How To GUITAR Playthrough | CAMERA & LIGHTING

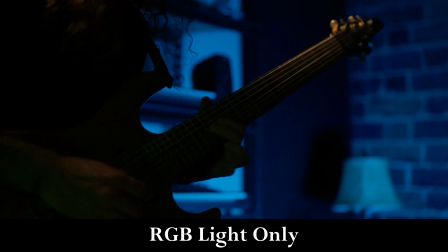And then the blue light just to the left, down, a little bit lower. Alright, so for this shot, I'll be sitting right there.
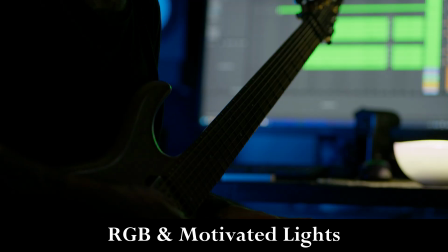Got the light over my left shoulder, it's my key light.
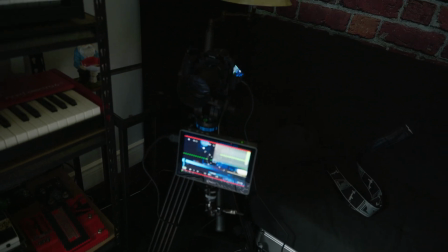Camera shooting from right here, my right side, shadow side.
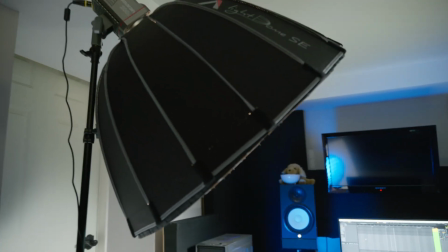You know the drill by now. And then over my left shoulder is the backlight.
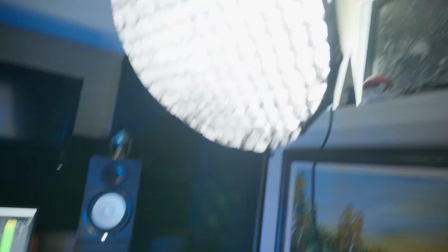And then I have a little reflector here to bounce a little bit of this light back onto my dark side so that you can see a little bit.
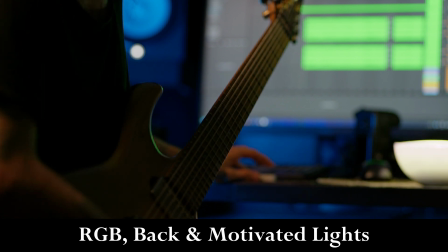Then let's turn the motivational light on. And then now our key light.
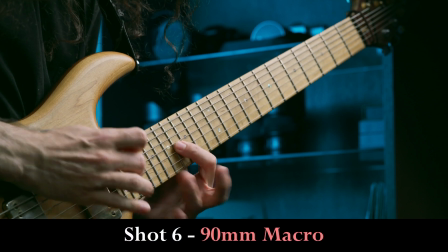So here I'll be filming, the camera is right there.
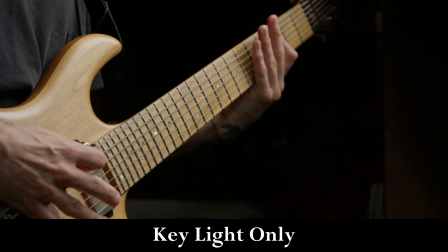My key light is right here over my left shoulder, again shooting from shadow side.
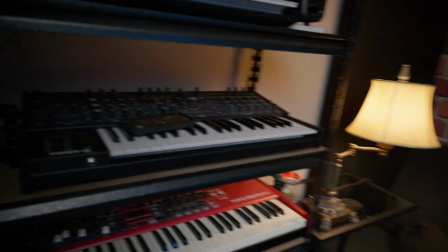This time my backlight, don't really have much of a backlight, it's kind of just this stock one right there.
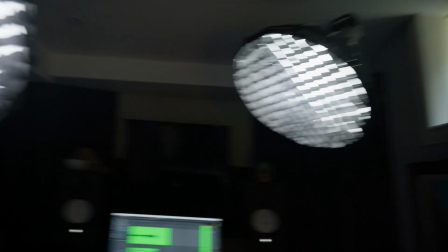And then I'm using this light as well to get a little bit of light on my lenses,
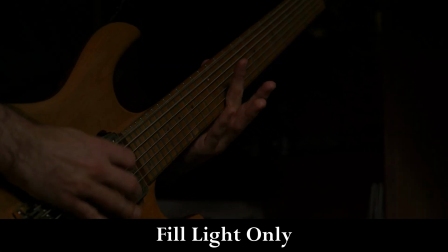but also to just light the scene in general because I'm using a macro lens, this Laowa one right here.
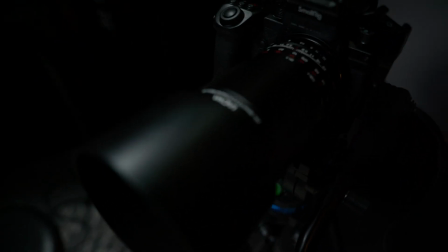But I'm shooting at like f/5.6, so I need a lot of light compared to what I'm shooting at f/1.8 on my other lenses.
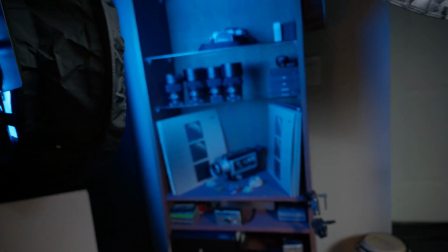And these shots I like a lot to just show a little bit of your personality and your interests and stuff like that, so I'm going to be focusing on my Lumix lens collection over here.
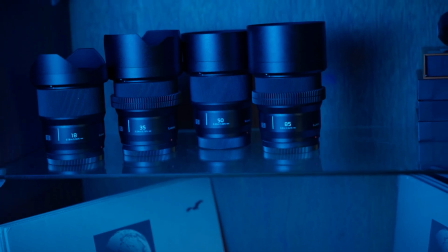Show a little bit of what you're interested in the background. It doesn't always have to be just music stuff.
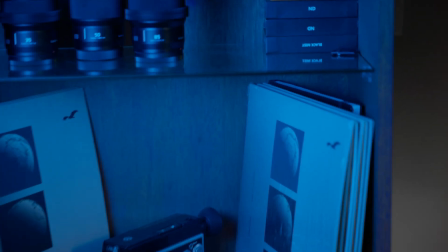If you have other interests, Dragon Ball Z, Pokemon, whatever, have it in the background. Blue light,
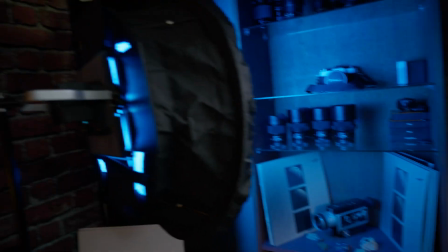illuminating all the lenses and just giving the blue feel in the rest of the shots. So let me know in the comments down below if you'd like me to film one of these guitar playthroughs using my iPhone instead of my expensive camera and lenses. So that concludes part 1 of this series. Thank you for watching. If you want to learn the next step, bringing this footage into DaVinci Resolve and editing in a multicam and otherwise, check out this video right here. Thank you so much, and if you found any use in the video, please make sure to like, comment, and subscribe, and I'll see you in the next one. See ya.